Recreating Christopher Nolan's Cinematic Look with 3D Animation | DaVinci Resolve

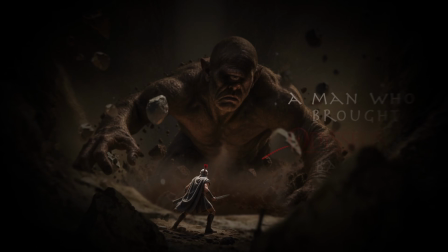A man who brought Odysseus back to life.
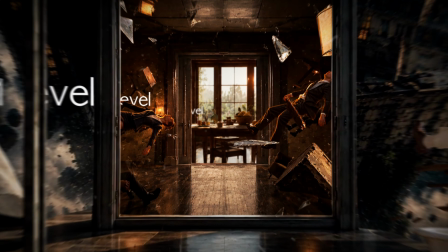A man who went 3 levels deeper into the world of dreams, risking everything to find his way back home.
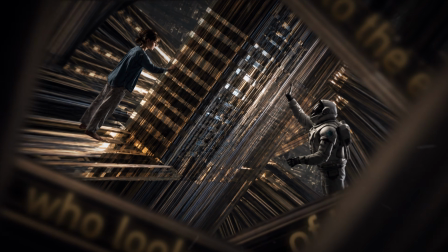A man who looked into the end of time and saved us from it.
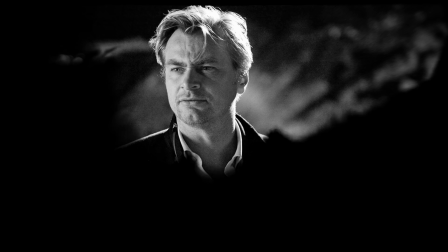Christopher Nolan.
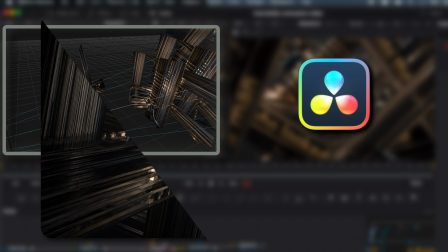In this video, I'll show you how 3D animation in DaVinci Resolve can transform a flat shot into something with real depth and scale.
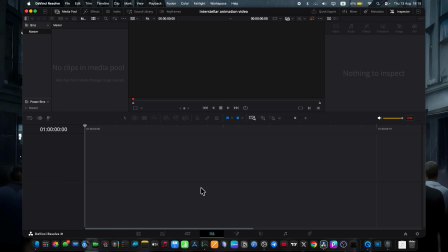Visuals inspired by the cinematic language of Christopher Nolan. First thing I do is go to Effects and search for Fusion Composition.
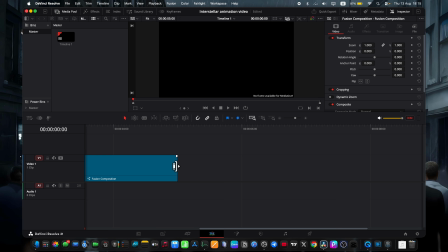Drop it and trim it to match the length of my video. Then we jump into Fusion.
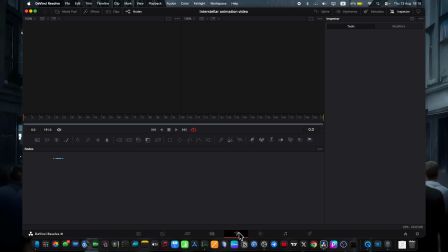Inside Fusion, we need to build a 3D space. For that, in Media Out, we add a Renderer 3D, Camera 3D, and a Merge 3D, plus an Image Plane 3D. Then we connect everything as simple as possible, nothing fancy here.
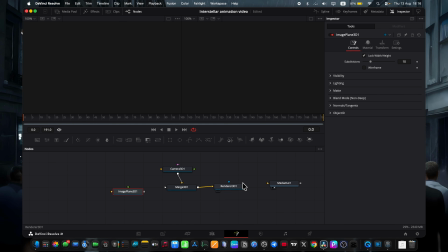Media Out shows up in the right viewer. To see Merge in the left viewer, we click on it and hit the number 1 key, and it's basically done.
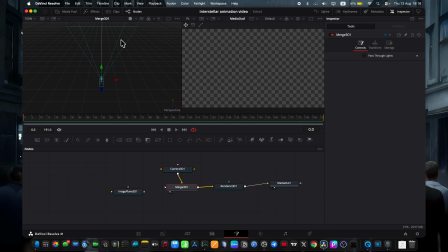And now it shows on the left. Now we connect the Image Plane 3D to the Merge, grab the camera and pull it back a bit so we can actually see our image. And now we can start building the composition. For this, we go into the asset pack.
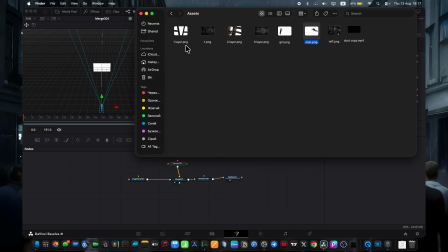The link will be in the video description. If you're wondering how I made these assets, here is the deal.
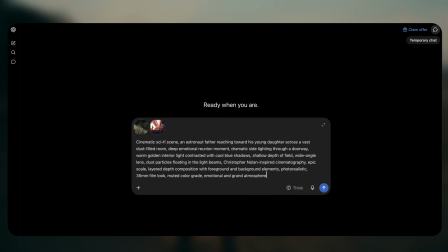I found a handful of reference images on Pinterest, then I went and used AI to generate a picture that would be my final reference image.
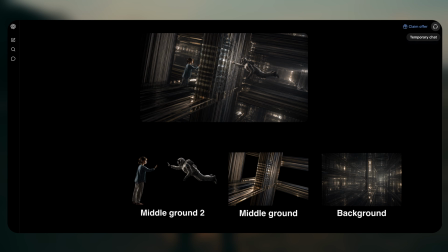Once that was done, I started breaking it apart into layers, adding new ones to build up a depth.
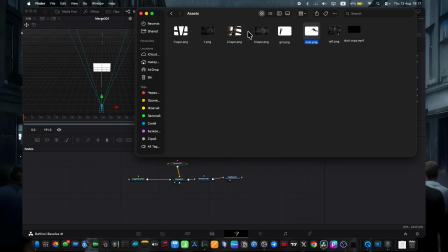And that's basically how I ended up with these assets. So as I said, we go into the asset pack and drag in our assets. That's it. Our assets are basically ready, then we can start to connect them.
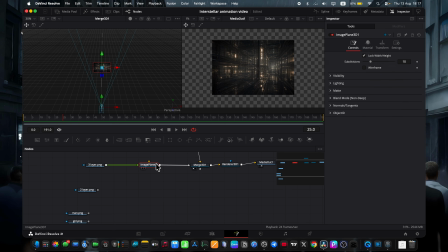First thing I want to do is to connect the layer 3 to image plane. This will be our final furthest back layer, so I want to scale it up quite a lot to leave plenty of space between it and the camera, because if we want that parallax effect, the Christopher Nolan style shot, we need the room to breathe.
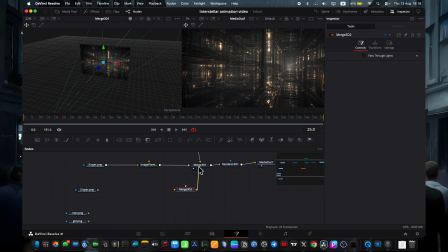Then I want to add a different merge 3D just because I like keeping this in its own merge node, just being organized. And then same deal with layer 2. Connect it through an image plane, pull it closer to the camera to build the parallax effect and scale it up so it sits in the middle and fully covers the frame.
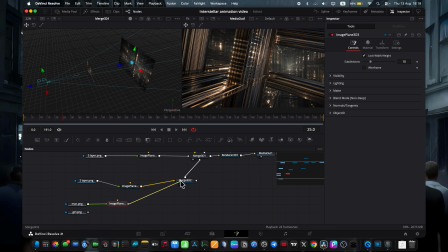Next, I create an image plane for the Cooper and one for the Murph and pull them slightly in front of layer 2. Literally just copy the image plane and paste a matching one for the girl. And obviously here you can tweak it a bit, nudge her left, arrange the composition however you like.
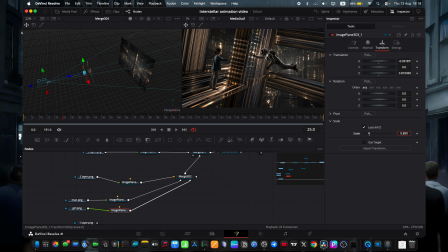Basically play around with it. How you build the composition from here is really just a personal taste. Then we go to the layer 1, same thing, image plane, connect it into the merge and pull it closer to the camera. Again, we're chasing that parallax feel.
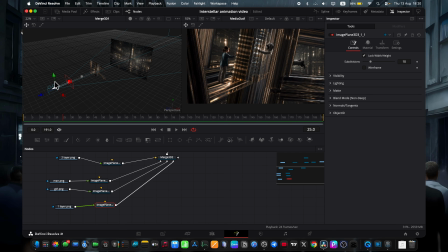Objects right up close to the camera, objects in the middle and objects far away, all to build that depth into the shot. Now I just copy the layer and paste it again, connect it into the merge, so we got 2 of them.
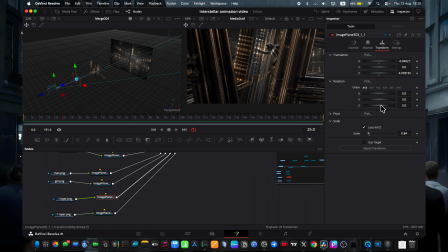That gives us even more depth. And going to transform using the Z-axis, rotation Z, we can spin it a bit. And now we do the same thing with layer 2, just copy it, paste it twice more again to add depth.
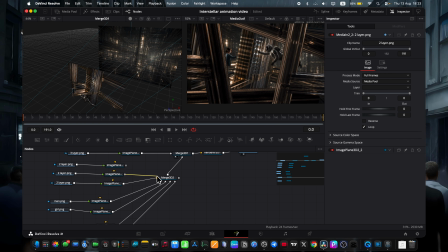Just connect them and push them further back. Why do we do that? To create depth and realism, so it's not just empty space back there, there are actually objects that create motion as the camera moves. But this only works if we scale them up.
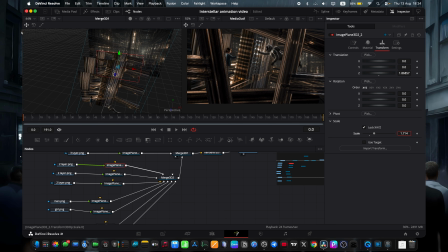First, they need to fully cover the background, scale them to the right size, position them however you want, and to make it more interesting, feel free to rotate them a bit. Second layer, third layer, you just have to rotate them quite in the same direction.
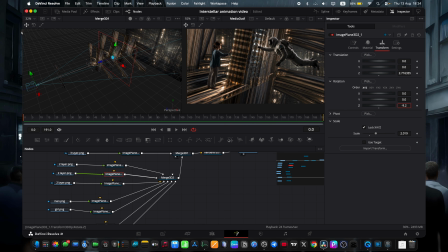And now we get much more interesting, almost surreal looking image. Yeah, it's not exactly a Christopher Nolan accurate shot, but it's definitely inspired by him, and honestly it looks about as epic as it gets in my opinion, so I'll leave it like this.
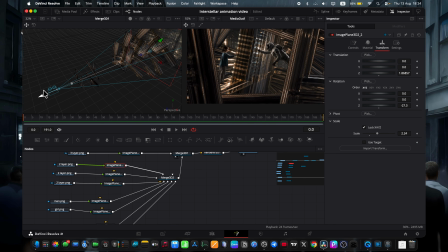So next I take a look at everything I've added, looks like we're good. Now let's move on to camera movements. For that we go into transform and drop a couple of keyframes.
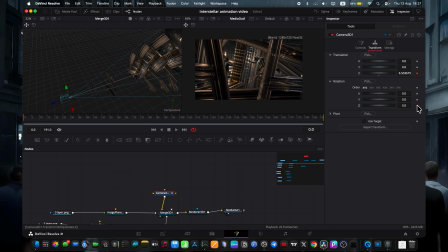Z on transform and Z on rotation. We keyframe them on both the last frame and the first frame. As you see, the last frame, first frame, and nothing between them. And next we need to set the starting camera position.
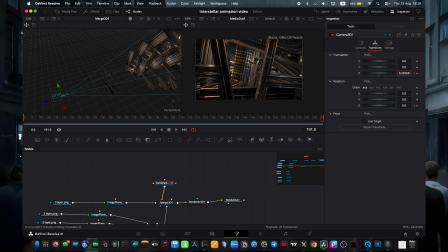I mean, it's already good to go. Then we go to the last frame and push in as close as we want final shot to be. This way we get a shot where objects fly past us as we push in towards our characters.
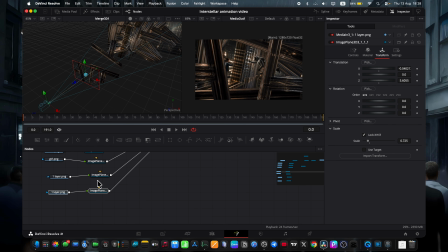It is like super engaging for me. Something else I want to do, add even more depth by simply throwing in another layer. Copy, paste, attach to the merge, pull it back a bit from the camera, and now we've got 3 layers.
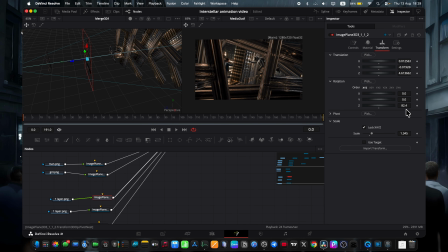I go back into transform, rotate it a bit on the Z-axis, and you can scale it up a little bit, you can do everything to match the size of the frame, and now the depth of the shot is maxed out, as good as it gets.
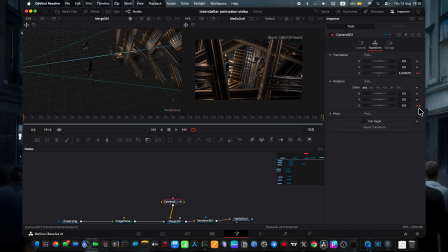So next, back to camera, remember we also keyframed rotation Z. So the camera path isn't a straight line. The final frame is already keyframed. Now we go back to the first frame and start rotating the camera toward wherever it looks good.
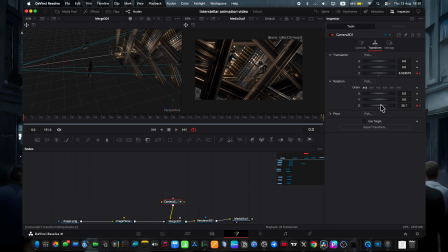This gives us a nicely curved camera move, not a straight push in, but something that feels a little more natural thanks to that rotation. But as you can see, the last frame looks great while the first one is a little unfinished,
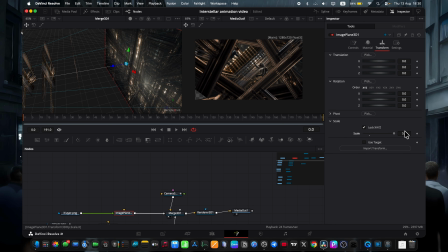and to fix that we bump up the scale of the last layer so it fully fills the frame, and same with the layer closest to us. It's not quite reaching the edges, so we just scale it up a touch, and now our frame is fully done.
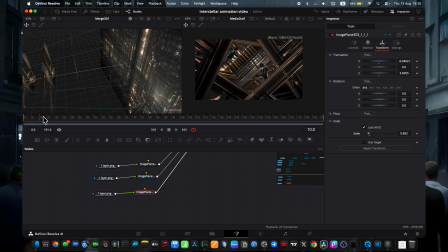So if the camera move looks good, worth watching a few times to check the details, we move on to adding text on our layers. I create a new merge for this just to keep everything tidy and organized. I go to text, drag in an image plane to
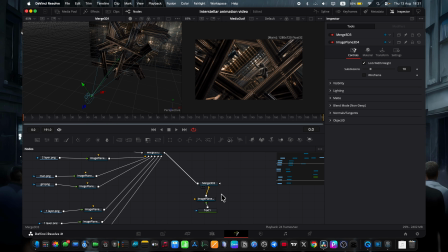plug the text into the image plane and the image plane into the merge. I pull the image plane forward from wherever it originally landed so we can actually see it, which obviously requires typing something first. Now we can see the text and nudge it to wherever I want it positioned.
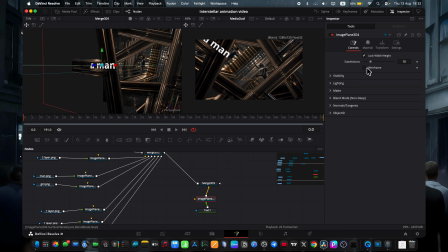I want the text to be the part of the exposure itself. I want it to be a part of the things we're flying through. So what I do, I just swap the font to something I like, maybe adjust the size to fit.
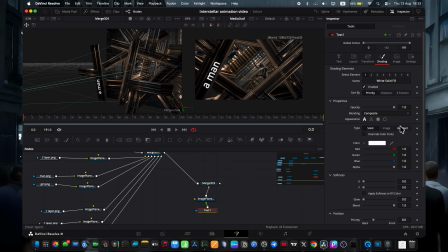Then I go into shadings, I choose gradient, leave the black side alone for now, but change the white to something yellowish pulled from the shot. Not too dim, a bit brighter, let's see how it looks.
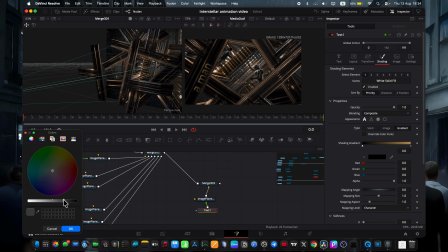And I would also lighten the black color, more of a brownish tone rather than a pure black. And let's see, yeah, text color is done. So next click the text, hit Shift plus space and search for emboss.
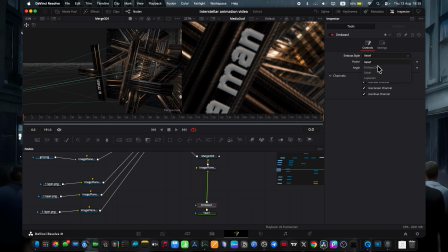Set the emboss style to emboss over instead of relief, and using power we can dial in the strength of the emboss and tweak the angle a bit if you want. Same trick works for adding a glow effect, I think it'll work nicely here too.